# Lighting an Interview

If I'm zoomed out a little bit, it's going to pull me away from my source, so that might feel like there's a distance between me and my interview subject. Also, if I pull out too much, there might be distracting elements in the background. In this case, there's a couple windows are open.
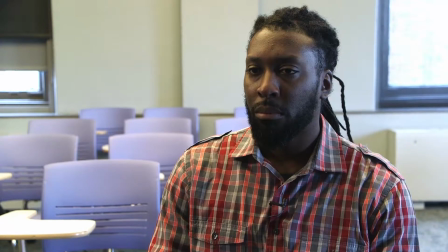(16:36)
That becomes very distracting. If I zoom in a little bit more, it becomes very intimate.
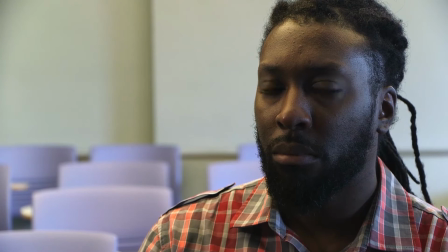(16:42)
I get a really good sense of what Ron looks like, and I've eliminated all these little extra things from the background just so the viewer can focus on Ron. Now that covers composition. The next thing I want to do is concentrate on lighting.
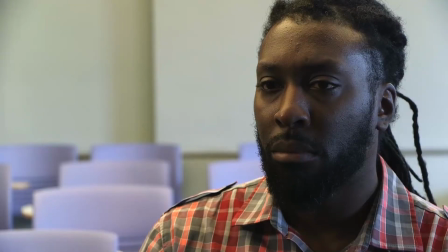(16:58)
So this shot is composed well, but a few things are weird here. You know, Ron looks very dark in here. He's not popping out from the background, and he's not, the colors look too bluish. So I want to light Ron and then make sure that his white balance is correct.
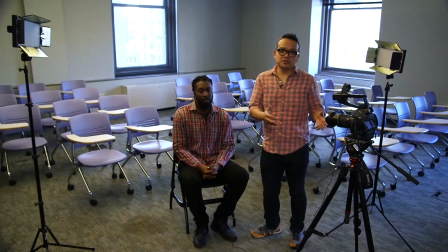(17:16)
After setting up your microphone and composing your shot, you want to make sure that you have your shot well lit. Natural lighting is really nice. There's nothing better than the quality of sunlight hitting an object or hitting a source, but oftentimes you don't have that control of sunlight. You'll be in an office, a really dimly lit conference room, and you want to make sure that you light your subject so that your subject pops out is the key element in the shot.
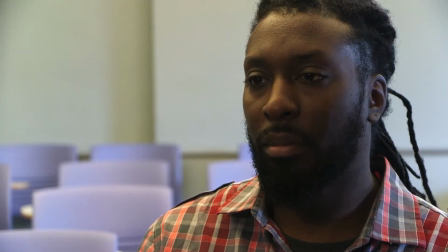(17:44)
So the first thing you'll notice here that Ron is composed, but he's too dark in the image. I can turn up my ISO in the camera if I need to and make the image brighter.
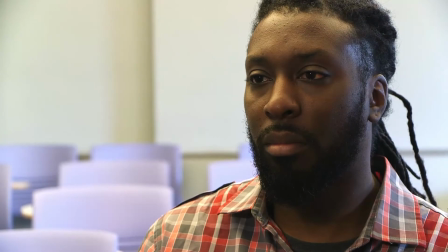(17:55)
But what happens when I turn up my ISO is everything gets brighter, Ron and the background.
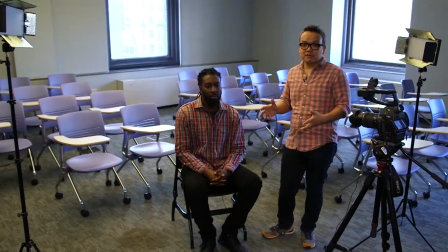(18:01)
So when I want to just make Ron pop out from the background, I want to isolate the light. And I'm going to have to use an external light to do that. And in this case, I have one set up.
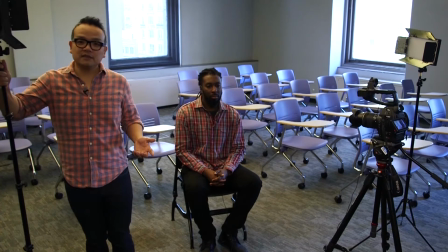(18:10)
It's an LED light. There's different types of lights on the market. And the first key thing is I want to make sure I light Ron from an appropriate angle.
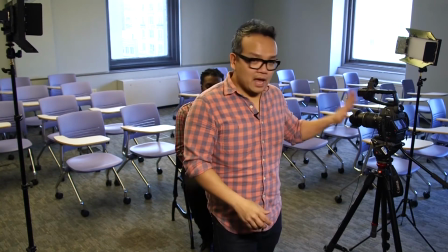(18:18)
So again, if I'm standing here to interview Ron and the camera's here on my right side if I'm facing Ron,
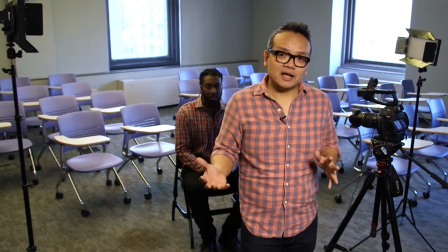(18:27)
my first light is going to be on the left side, on the opposite side of the camera. And this light is often called the key light.
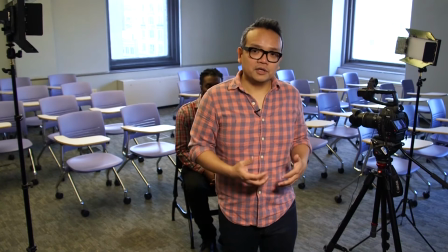(18:34)
It's the first light that you're going to use to light your source.
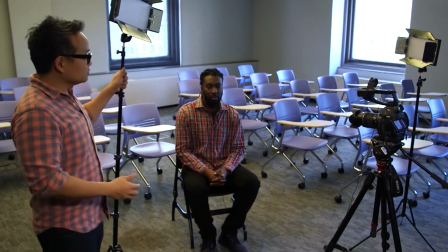(18:37)
So right here, with this key light, I'm going to put it on the opposite side of this camera.
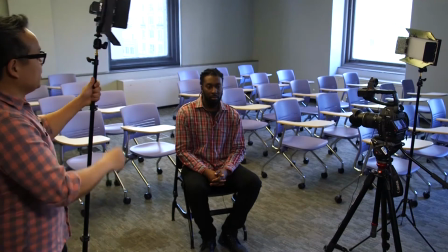(18:44)
I would be sitting somewhere right there. So over here, I'm going to turn on this light.
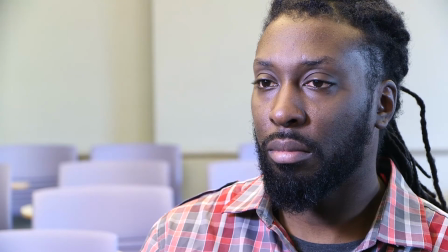(18:50)
And if I turn on this light right here, you notice that Ron is lit in the camera. Now in my shot, he looks very blue. There's a bluish tinge to my shot, and the reason being is that I haven't properly white balanced yet.
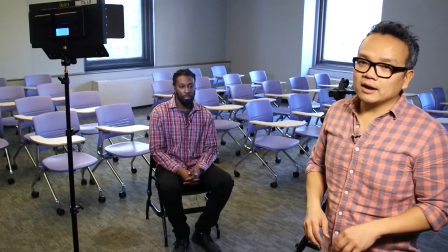(19:06)
That's okay, we're gonna do that. Our main thing is making sure that Ron is properly exposed in the shot.
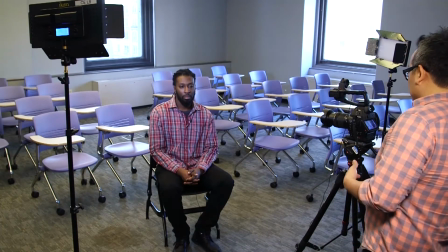(19:13)
So right here, if I'm looking at my camera, it looks like he's a bit overexposed right where the light is hitting him.
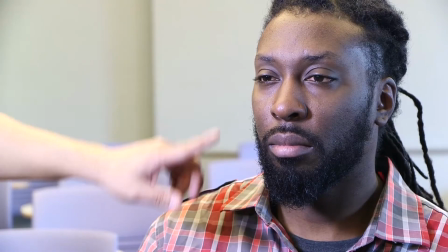(19:20)
Right here, he's a little bit overexposed.
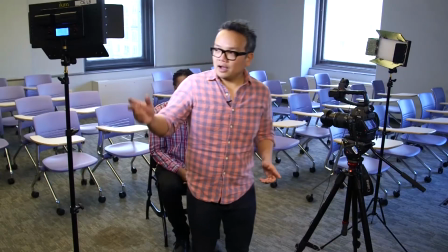(19:22)
Now, I can start manipulating my light by turning it darker or lighter.
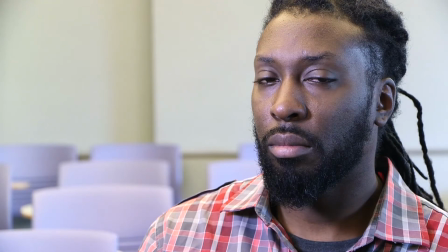(19:29)
If I turn it darker and then lighter, you notice that it has a different effect on the exposure on his skin.
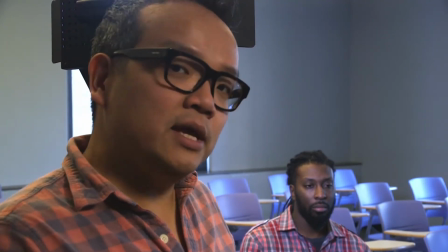(19:37)
Now, not all lights have dimmers, so the way you get around that is if you need the light softer and you don't have a dimmer, is just bring the light further away from your source.
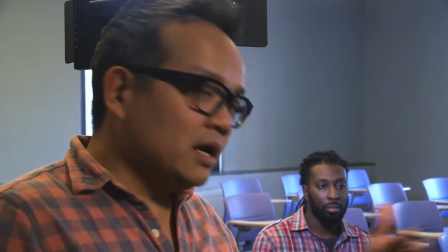(19:45)
If you want it more intense, bring it closer to your source.
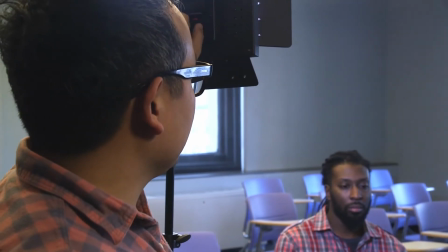(19:48)
But a lot of modern light setups now have a dimming switch, and I can turn this on and off to make sure that the light is properly exposed.
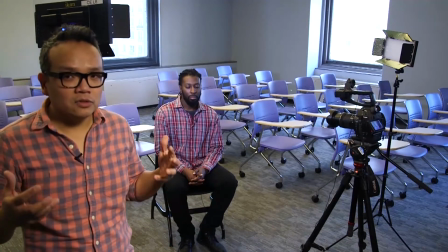(19:55)
Now, I want to make sure that I'm controlling all the light in the environment.
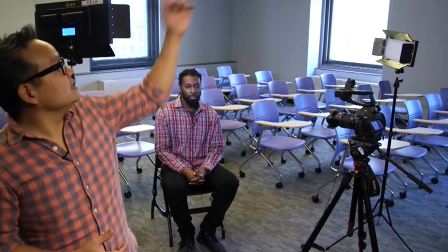(19:59)
Now, in this room, I have the lights that I brought, I have the ceiling lights in this room, and then I have the lights from the windows.
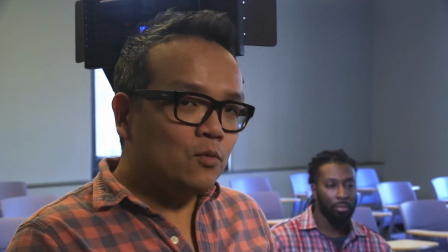(20:06)
So really, I'm only controlling currently 1 out of 3 light sources. So I want to have the most control out of my light as possible.
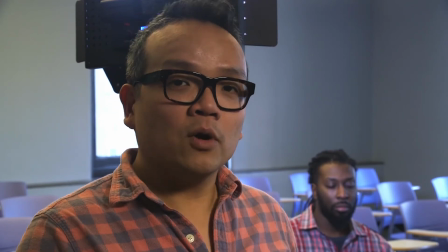(20:15)
So what I can do is turn off or minimize the other lights in the room as needed.
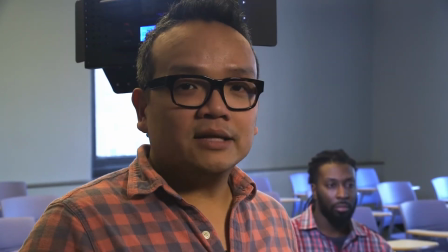(20:21)
In this case, I'm going to try to turn off the ceiling lights here and see what effect that has in terms of being able to control the light that falls onto Ron.